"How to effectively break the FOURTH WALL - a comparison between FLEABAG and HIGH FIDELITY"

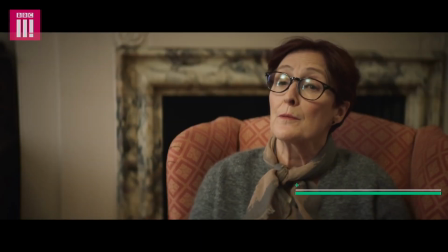[0:00] I have friends. Oh, so you do have someone to talk to. Yeah.
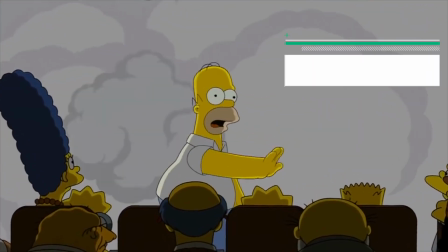[0:06]
In film, television, and theatre,
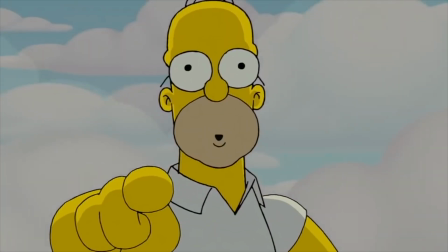[0:09]
the fourth wall is this imaginary wall that sits between the characters in the story and the audience.
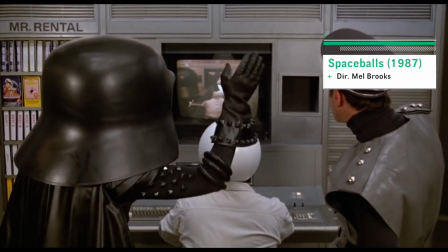[0:15]
And by breaking the fourth wall,
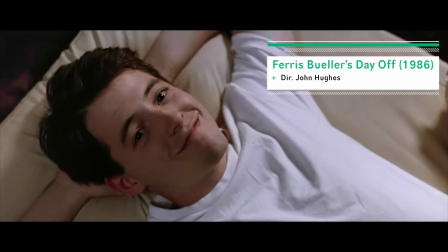[0:17]
the characters demonstrate that they are aware that someone is watching them and speaks and engages directly with those viewers.
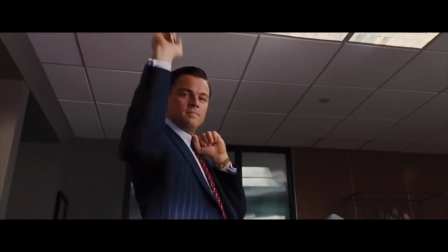[0:24]
When characters break the fourth wall, we as an audience feel like we are in on something.
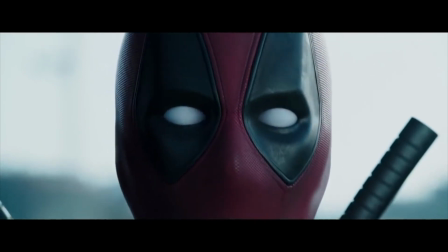[0:29]
We are getting a behind the scenes look at what they're thinking and what they're feeling.
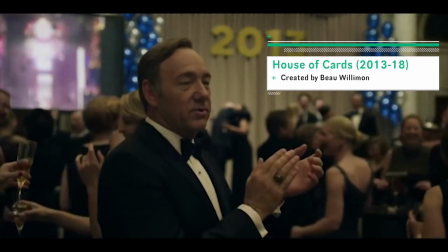[0:34]
This is something we often get in novels, but it's a much harder thing to execute in film and TV.
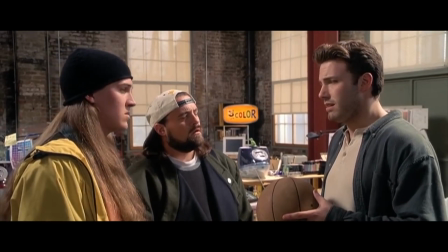[0:39]
Breaking the fourth wall can be a slippery slope, and it's not an easy thing to do.
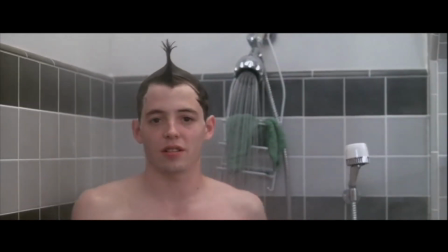[0:44]
Do it right, and it can be super effective, really building a relationship between the main character and the viewer that feels extremely intimate.
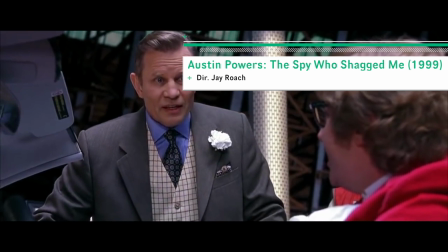[0:52]
If not done right, it comes off flat and basically just defaults into a narration that absolutely no one cares about.
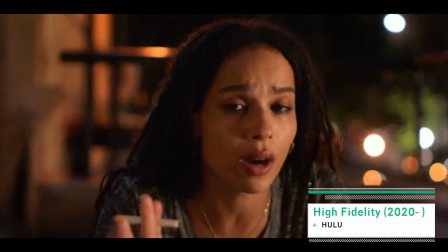[1:00]
Breaking the fourth wall is not a new technique by any means in the world of cinema and television,
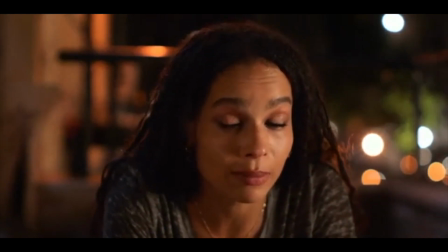[1:05]
but having recently watched the series Fleabag and the first season of High Fidelity, there are similarities in the characters and the themes of the show,
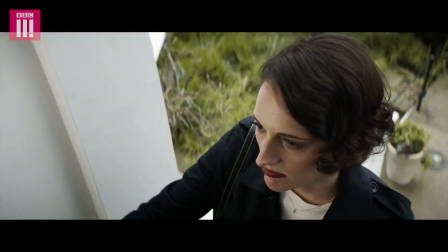[1:14]
dealing with love, family, and self-reflection and growth, but there were definitely some big differences I noticed in the way that Fleabag,
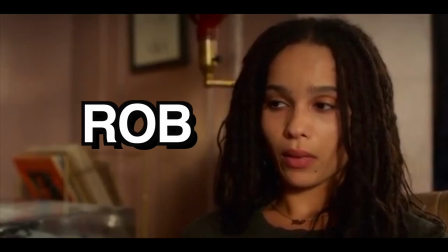[1:21]
played by Phoebe Waller-Bridge, and Rob, played by Zoe Kravitz, broke the fourth wall,
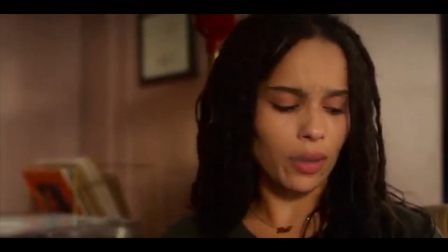[1:26]
and the overall effectiveness of this technique in the shows that I really wanted to break down.
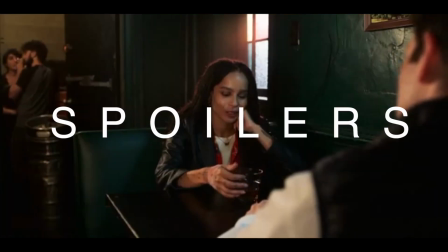[1:32]
Before we get into it, there will be spoilers ahead for Fleabag and season 1 of High Fidelity, so you have been warned.
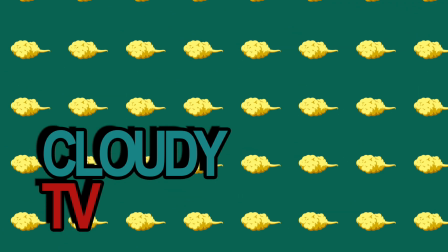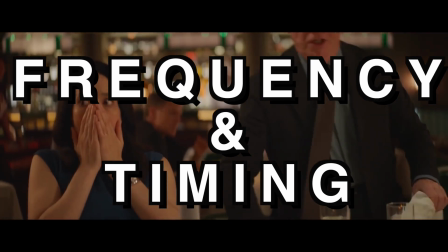[1:44]
One key thing I noticed is the frequency that the main character breaks the fourth wall.
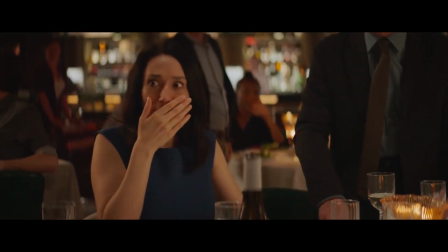[1:49]
I definitely feel that it either needs to be all the time, so much so that the audience is really just eagerly waiting to see what the character has to say,
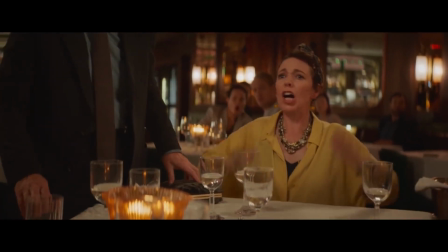[1:58]
or be used sparingly and used with a bit of shock factor,
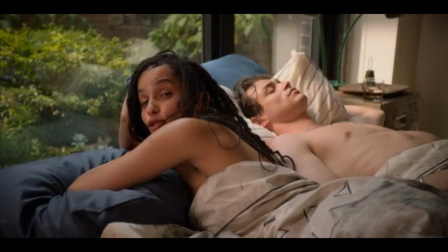[2:02]
just reminding the audience here and there that the character is actually aware that they're being watched.
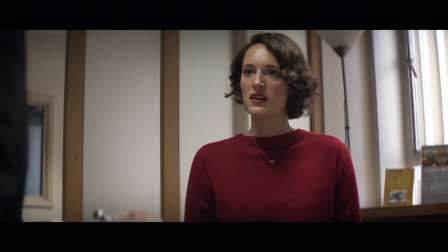[2:08]
And on top of this, the timing of when the character decides to engage the audience is also crucial.
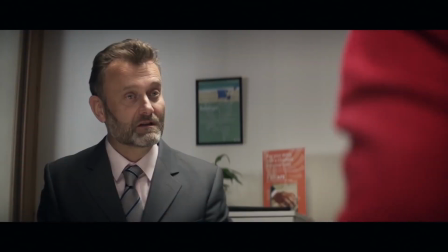[2:14]
They might do it before a scene to provide some context.
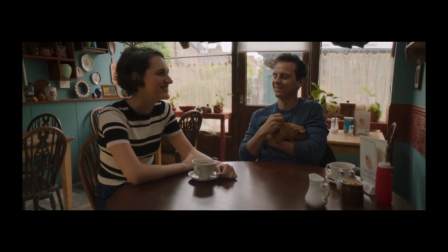[2:17]
They might do it in the middle of a scene to provide a sort of update or a progress report on how they think things are going,
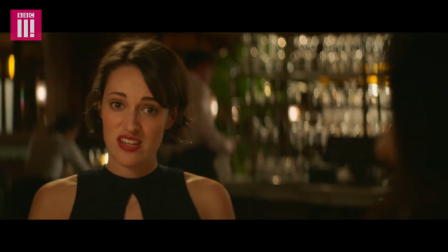[2:23]
or their reaction after a scene to put things into perspective and to punctuate that moment.
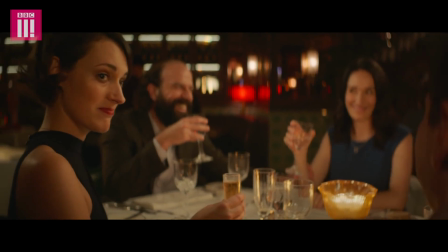[2:30]
Fleabag breaks this barrier constantly. Fleabag is constantly looking at the camera and delivering sarcastic and sassy quips,
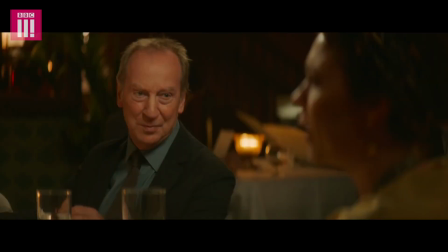[2:38]
or a confused or disgusted expression, giving us a quick heads up on how she feels the conversation is currently going.
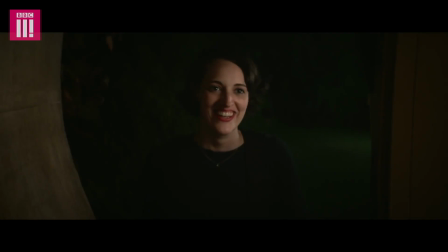[2:45] No one's asked me a question in 45 minutes. So what do you do?
She's constantly communicating with us, with the other characters unable to see,
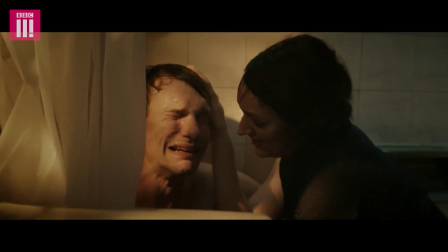[2:53]
and it creates this really special bond between us, making our communications feel like a special secret.
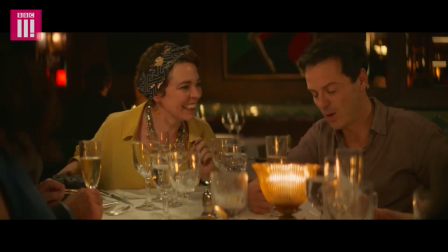[3:00]
Fleabag constantly filling us in on what is going on around her is such an integral part of the show,
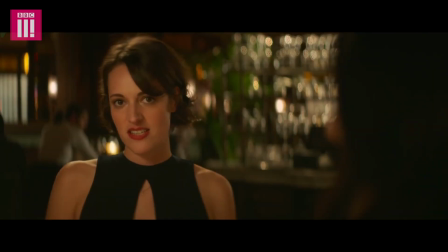[3:05]
and by having it happen so often, we really feel like we are a companion along for the ride.
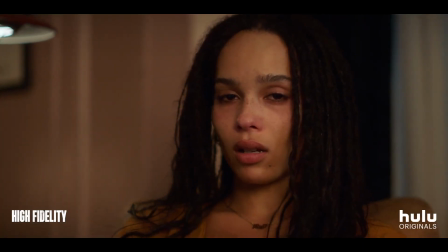[3:16]
Meanwhile, in High Fidelity, Rob breaks the fourth wall often, but not to the extent of Fleabag.
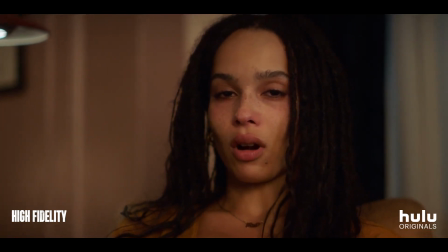[3:22]
Rather, Rob is mainly providing context to her love life,
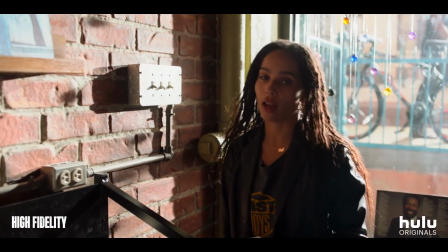[3:26]
explaining her previous heartbreaks, and talking about her feelings when something goes wrong.
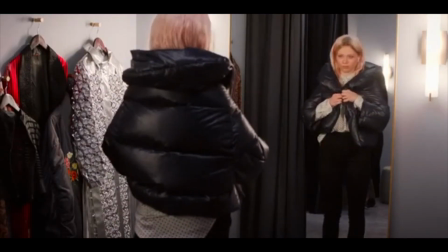[3:31]
You rarely see Rob break away mid-sentence to give us a comment.
Seriously, how she talks.
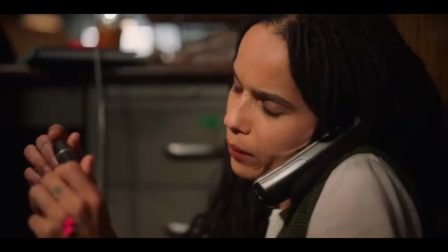[3:36] What is this, a John Hughes movie?
And she usually is talking to us when nobody is really around, right before or right after something happens.
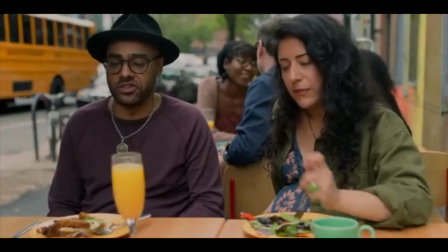[3:45]
For example, her reaction to finding out about her ex's new girlfriend Lily.
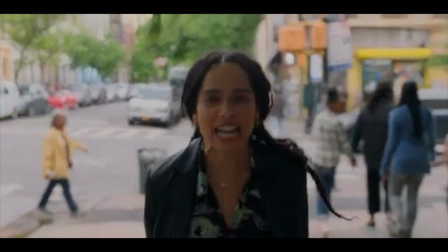[3:52] What? Lily girl!
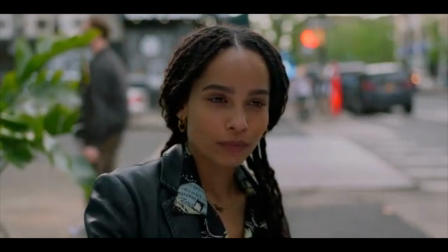[3:56]
In this scenario, it would have been more entertaining to see her scream at the camera and then instantly go back to pretending that everything was okay,
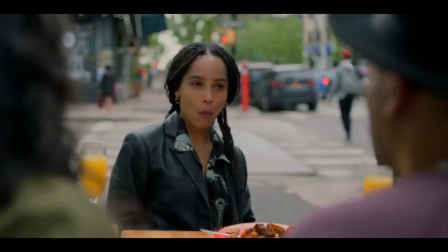[4:04]
letting us know that she's trying to put on a brave face like we all often do,
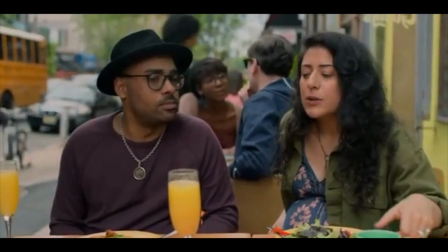[4:10]
even when receiving upsetting news.
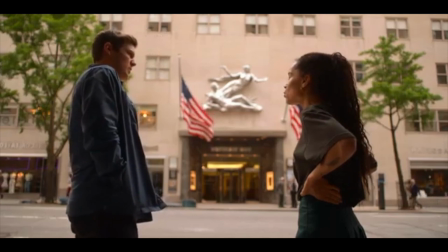[4:12]
And by contrasting these elements, you can really see and feel how different the audience's connection with Fleabag is to Rob.
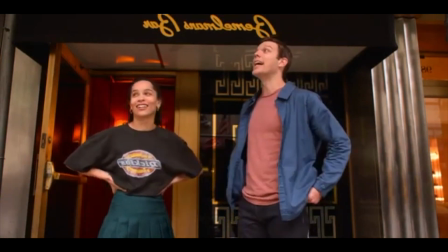[4:20]
I feel like I'm with Fleabag all the time. She might look at me at any moment, mid-conversation, flash me a grin or a wink.
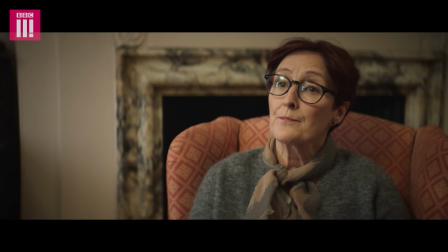[4:28] Oh, so you do have someone to talk to. Yeah.
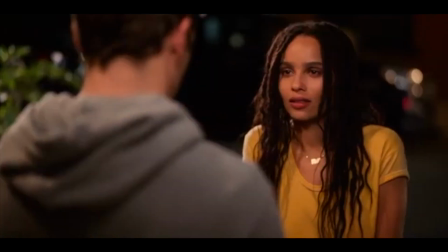[4:34]
But with Rob, you just don't get that same feeling. You don't get that feeling that you're there by her side.
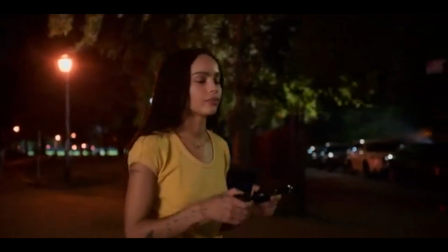[4:39]
She just rants to you from time to time when she's mad or upset, so the relationship with her feels extremely one-sided.
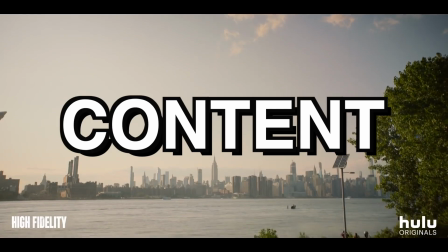[4:46]
This leads me to my next point, the content. What are they actually telling us when they break the fourth wall?
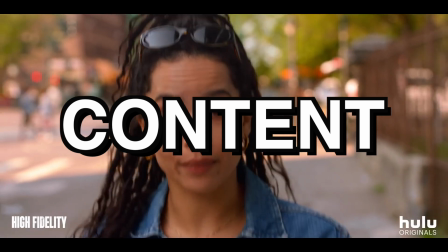[4:52]
The point of having them talk directly to us is to give us an insight into what and how they are reacting and processing their situation.
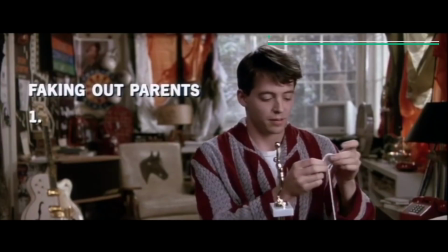[5:01]
And I think that it works really well when it shows us either one, how they're rationalizing a really complex and sticky situation,
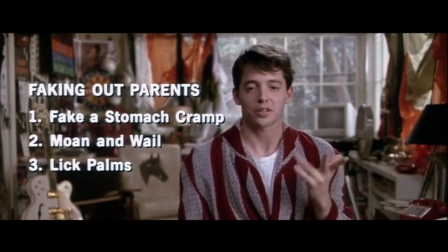[5:10]
often making them more relatable, or two, how they are interpreting a really simple situation,
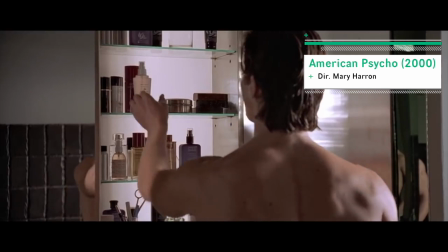[5:16]
but in a fairly strange way.
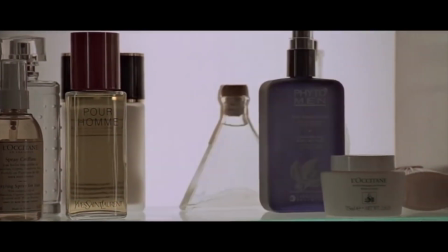[5:18]
Often this is used when they might be a little bit crazy and we are getting to understand how the cogs are turning in their head.
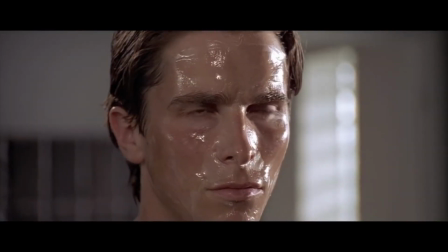[5:25] There is an idea of a Patrick Bateman,
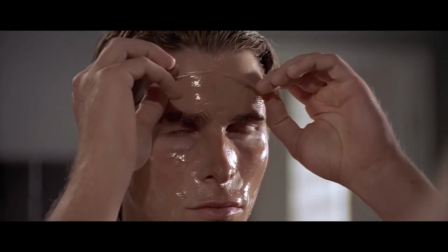[5:29] some kind of abstraction, but there is no real me, only an entity, something illusory.
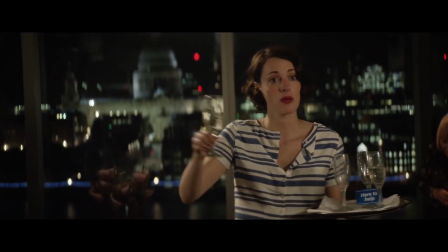[5:37]
Fleabag and Rob are definitely the former. They were written to be relatable overthinkers with questionable moral compasses,
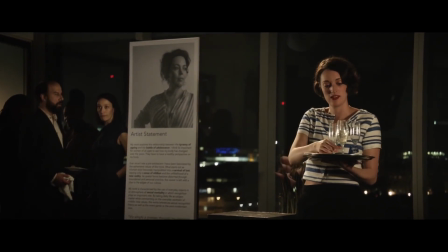[5:44]
but there is a clear distinction between the content that they say to the camera. Fleabag may often deflect and try and ignore her issues,
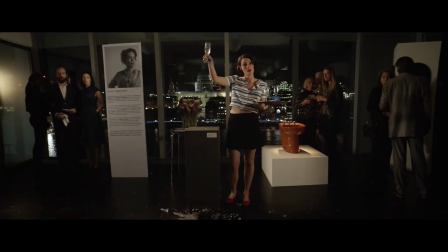[5:52]
but it's so clear that she thinks about them all the time and is somewhat reflective in these moments while talking to us.
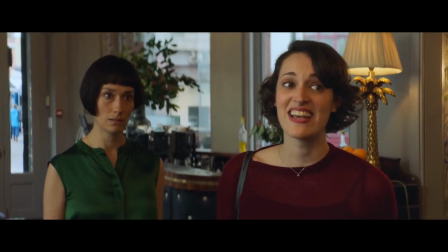[5:59]
So this takes our relationship with Fleabag to another level. She talks to us not like she'd talk to a friend or an acquaintance.
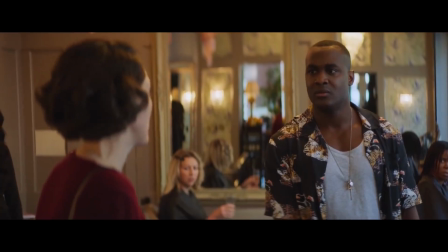[6:06]
She talks to us as if we are literally her one best friend in the whole world, who she can almost but not quite share everything with.
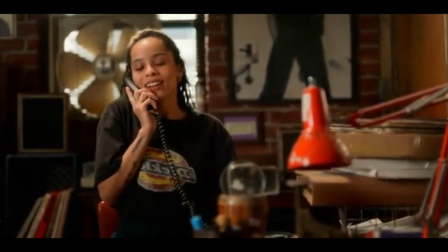[6:14]
On the other hand, Rob just treats us like a person she just met, that she seems to like and doesn't mind ranting to.
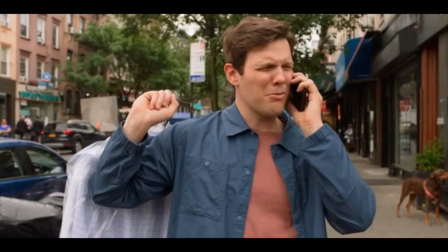[6:21]
In her talks to us, we're just given information and bits and pieces of her past, but it doesn't really dig deep into her fears or insecurities.
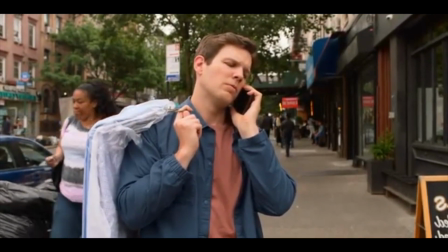[6:30]
And even at times, she's just straight up in denial while talking to us.
Anyway, how am I doing?
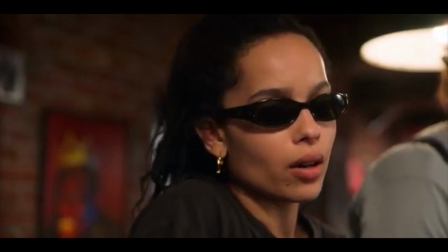[6:35] I'm fine. I'm good, you know? I quit smoking again. The whole Mac Lily engagement thing is fine, you know?
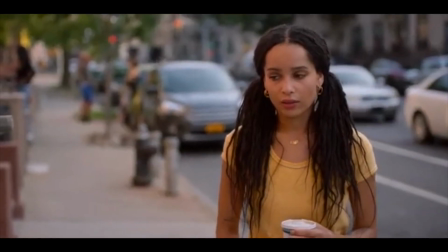[6:43] Mac's no longer an option, so he's no longer a problem.
So it doesn't really feel like she's breaking down her barriers and letting herself be known to us.
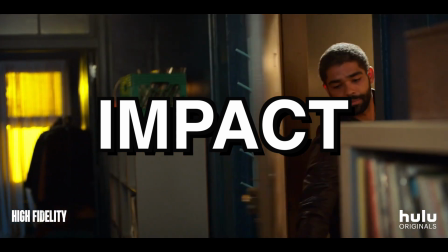[6:51]
This tool of breaking the fourth wall should not be used just for no reason. It needs to be intentional and it needs to be purposeful.
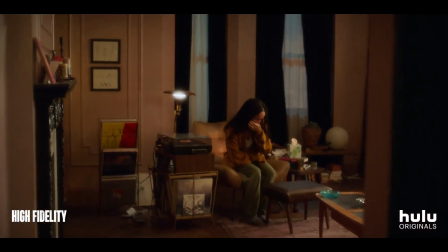[6:58]
It's such a unique tool that can at times be jarring, so when it is used, it really ends up being the focal point of the storytelling.
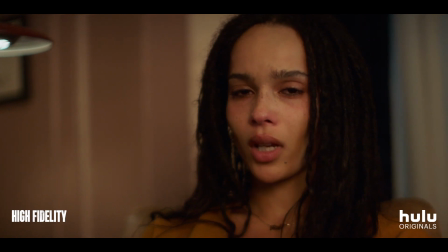[7:07]
Rob's use of this technique in High Fidelity at the end of the day really just felt like a glorified narration.
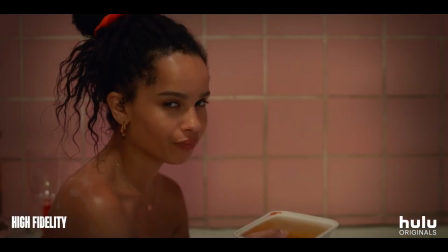[7:13]
It didn't feel like it went beyond providing a bit of context and letting Rob rant for a little bit, which she just ends up doing with her friends in the shop later anyway.
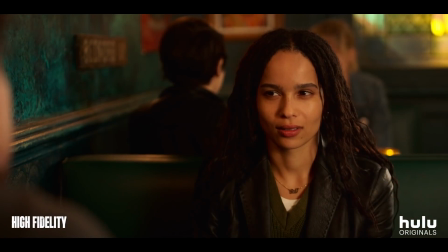[7:22]
She constantly is asking questions, but clearly isn't ready to self-reflect to find the answers.
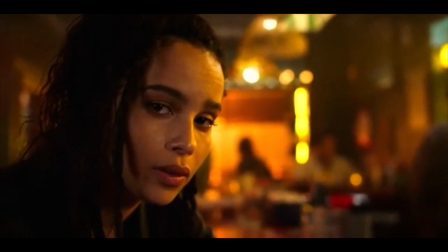[7:28] Okay. What's wrong with me? Seriously. I need answers.
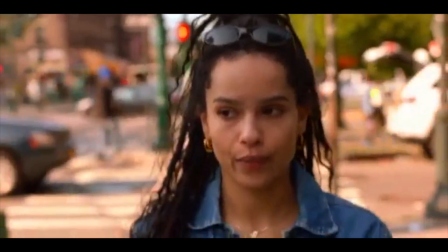[7:37] If you need answers, you need to go to the source. And I need to know. Why am I doomed to be left?
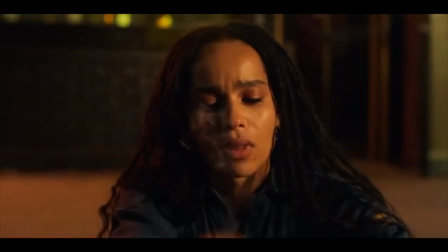[7:43] Why am I doomed to be rejected?
I will mention, however, that one episode was dedicated to the character of Simon,
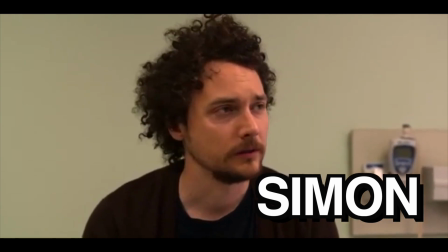[7:51]
played by David H. Holmes, Rob's employee and gay ex-boyfriend.
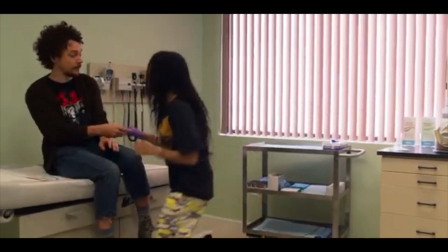[7:55]
And the shifting of perspective was really refreshing and probably the episode with the most depth and conflict in the first season.